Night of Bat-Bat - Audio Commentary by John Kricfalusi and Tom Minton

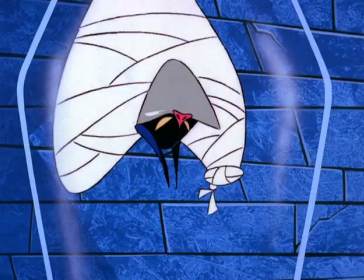Okay, here's the scene where the plot turns on the one-liners, which wasn't in the original story.
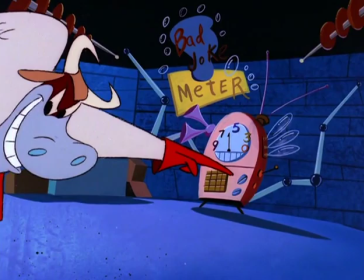It was because Jim Ridden was so good at one-liners, and I thought it might be funny to make the plot structure reflective.
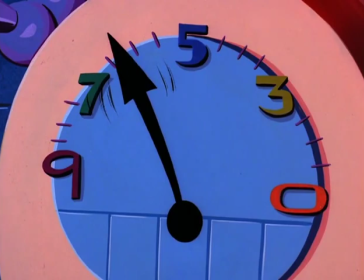He calls it a bad joke a meter here. later he calls it a hopometer which obviously one of them wasn't replaced and should have been
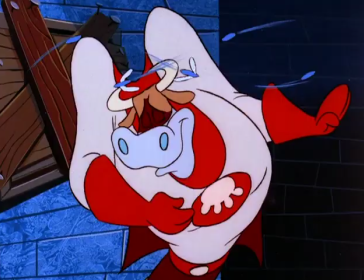you you friend i think he means fiend that's pure jimmy
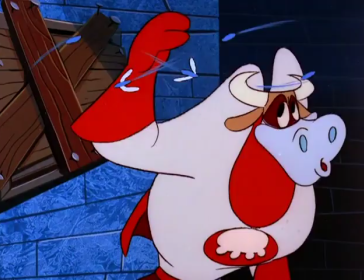ridden lines there i have a date with destiny the international milk exposition
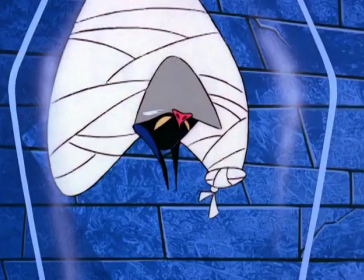here comes jimmy i had a date with destiny once but
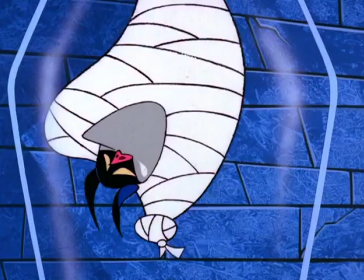she stood me up is this the end of bat bat and the boss stuff like that and the beginning
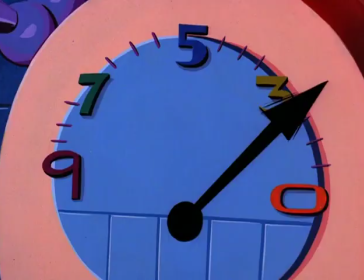of the dehydrated duo.
That's Wendell talking.
Is that a multiple choice question?
Wendell Washer was a storyboard artist that had a great voice.
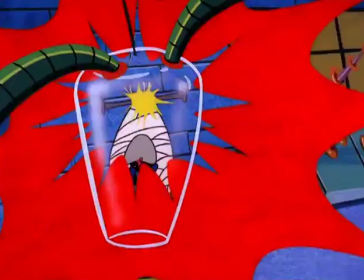Narration.
It looks as though we're going to...
A lot of people who did other jobs before Mighty Mouse got their first chance to do things here.
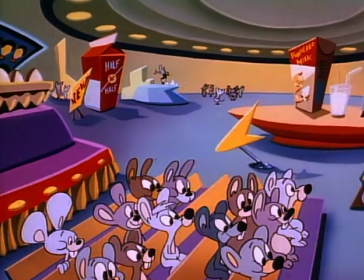Like I got to direct, Tom got to write. Yeah.
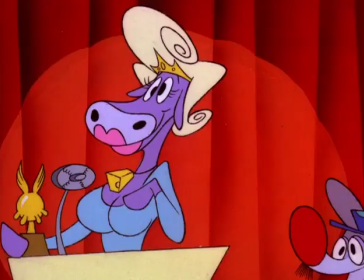And for 10 years, we'd been doing other things like boarding and having to take other scripts that were less than funny.
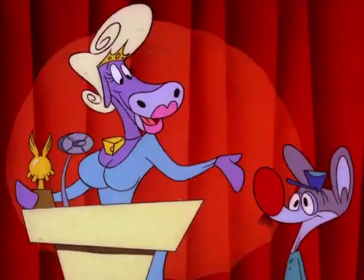Yeah, the animation business in the 80s was filled with really talented people, but you would never notice, you'd never know it,
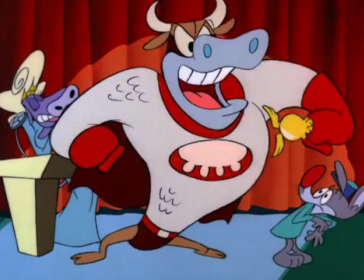by watching the cartoons made in the 80s until this cartoon, because this is the first cartoon that actually allowed the talented people to do what they were good at.
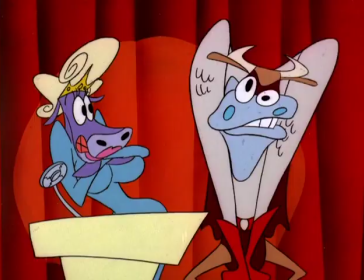And a lot of that happened because you put a lot of the jokes in layout and nobody knew you were doing that. Like right here. Like right here.
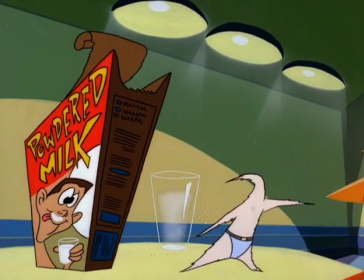Yeah, it's all the layouts. He's reading the lines wrong, so I drew it to reflect it.
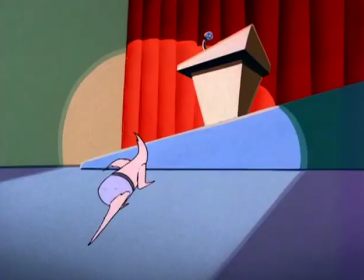Give up, you coward.
Stuff like this. This kind of gag would never have got through a network without Ralph.
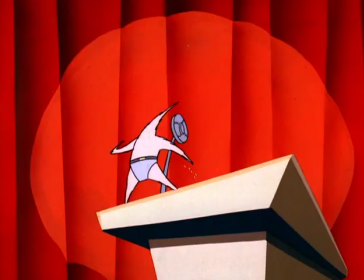Yeah, Ralph has a force field around him. He does. The physical laws that happen in Ralph's world cannot happen outside that force field.
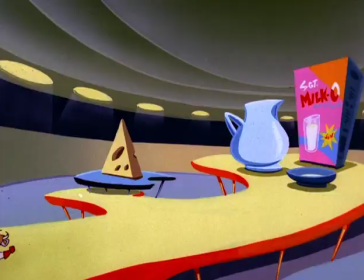No. And every adventure that you go on with him, you just can't believe what's happening. I don't know how he got this stuff through.
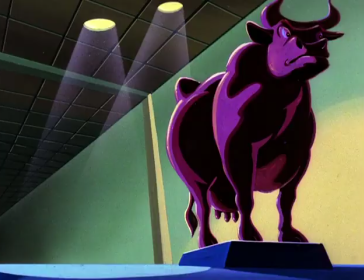This was so bizarre compared to what we were doing just the year before, you know, on Saturday morning cartoons.
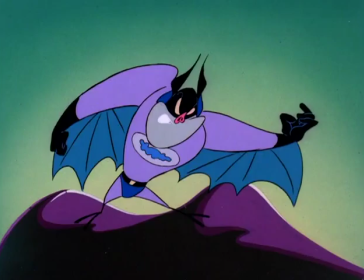Here's some poses by Ken Boyer, who was a great cartoonist. Really nice key drawings you want to see here after the shadow sequence.
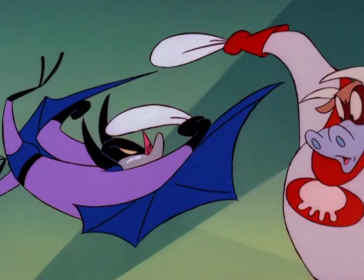Yeah, another interesting thing about the Mighty Mouse show is that you can tell the artists when they change from pose to pose.
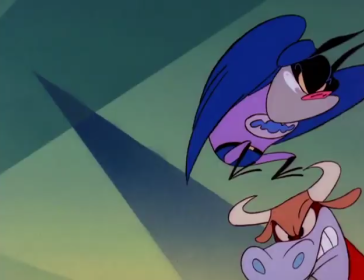Look at these drawings. Yeah, this is interesting that the animators just froze the poses. They didn't continue the animation, and it actually worked really well.
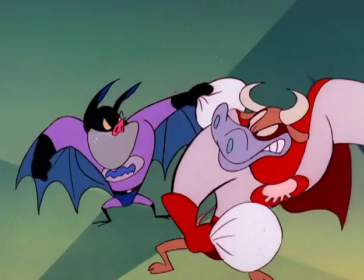It was animated in Korea. No, Taiwan. In Taiwan. Cuckoo's now cut in Taiwan. By partially a crew that I had trained on the Jetsons a couple years earlier.
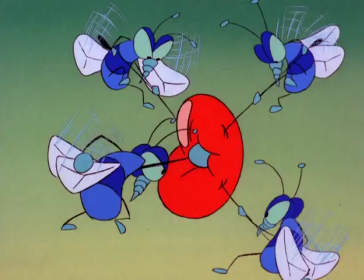We had Vicki Jensen designing the color styling of the backgrounds. She, of course, went on to become a director.
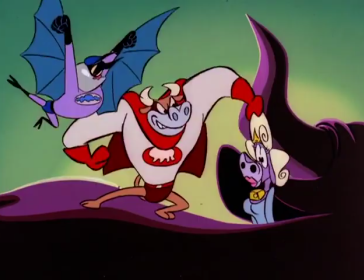She directed the Shrek movies. There were a lot of people that worked on this stuff that later became famous in their own right.
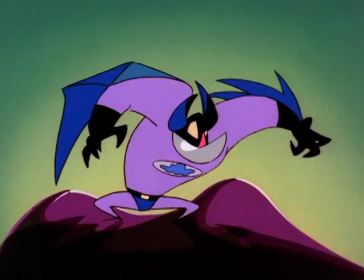Bruce Timm did tons of layouts. Lynn Naylor, Jim Smith.
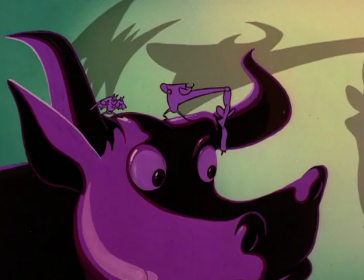Dave Marshall. Dave Marshall. I mean, I made a Ren and Stimpy cartoon later that was just about our adventures on Mighty Mouse with Ralph.
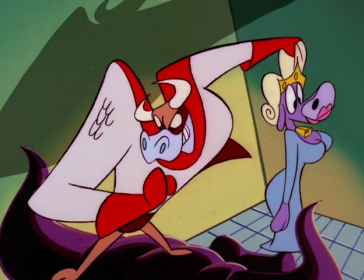Fire Dogs 2, yeah. Nobody knows, but all that's true. Everything in that picture is true.
I'm an orange villain!
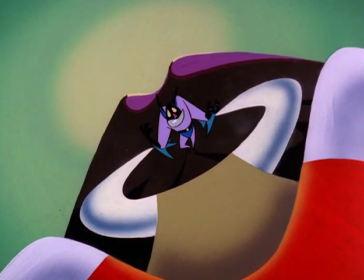And I got Ralph to do the voice for it, too. And astoundingly, he did. And then his family watched it with him, and they were appalled.
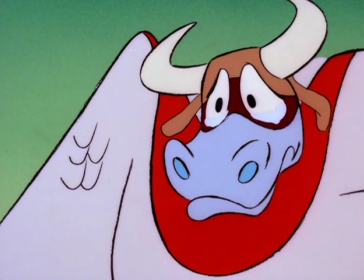Ralph, you did the track. I know, but I thought they would make me cute. He actually said this. This is the kind of logic.
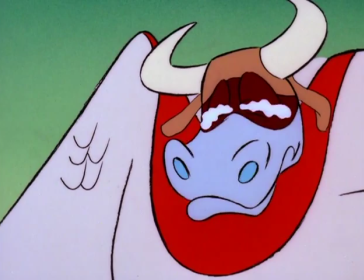Oh, he is pretty cute in it. Ralph is not the kind of guy that you would describe as cute. He's an unusual guy.
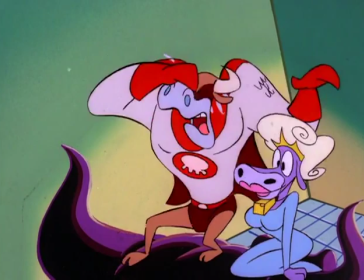He's a lot of other things. But all that stuff really happened. He's a superhuman. That's true.
Yes!
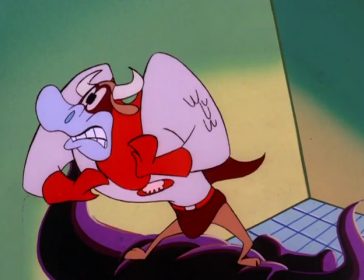I was jealous!
There's a mistake here. Right there. Why is that held so long? That bothered me for 22 years.
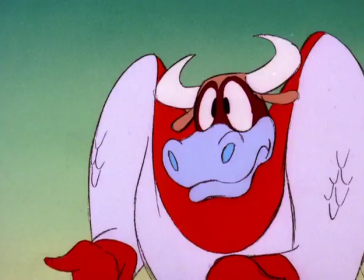Just a mistake. Mighty Mouse was full of mistakes. It was the first time we ever got a chance to do anything fun.
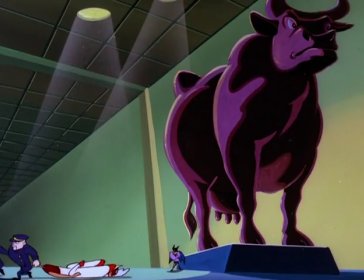That's true. So we were all figuring it out from scratch. That's true. This is one of the few episodes that actually had a story.
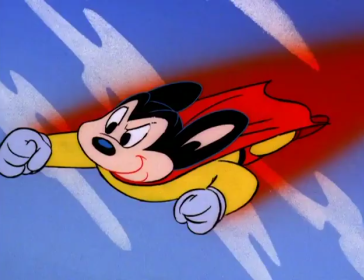There might have been four or five that actually had a plot. And they end by laughing because that's funny.
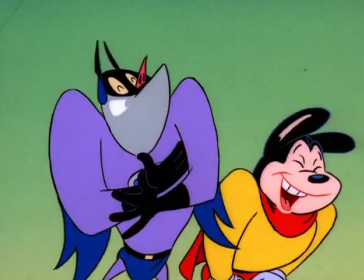Which is really making fun of Filmation because Filmation ended with apologies all the time. Yeah, there were a lot of shows that would end with laughter for no reason. And so we just, for some reason, we thought that was funny because it wasn't funny.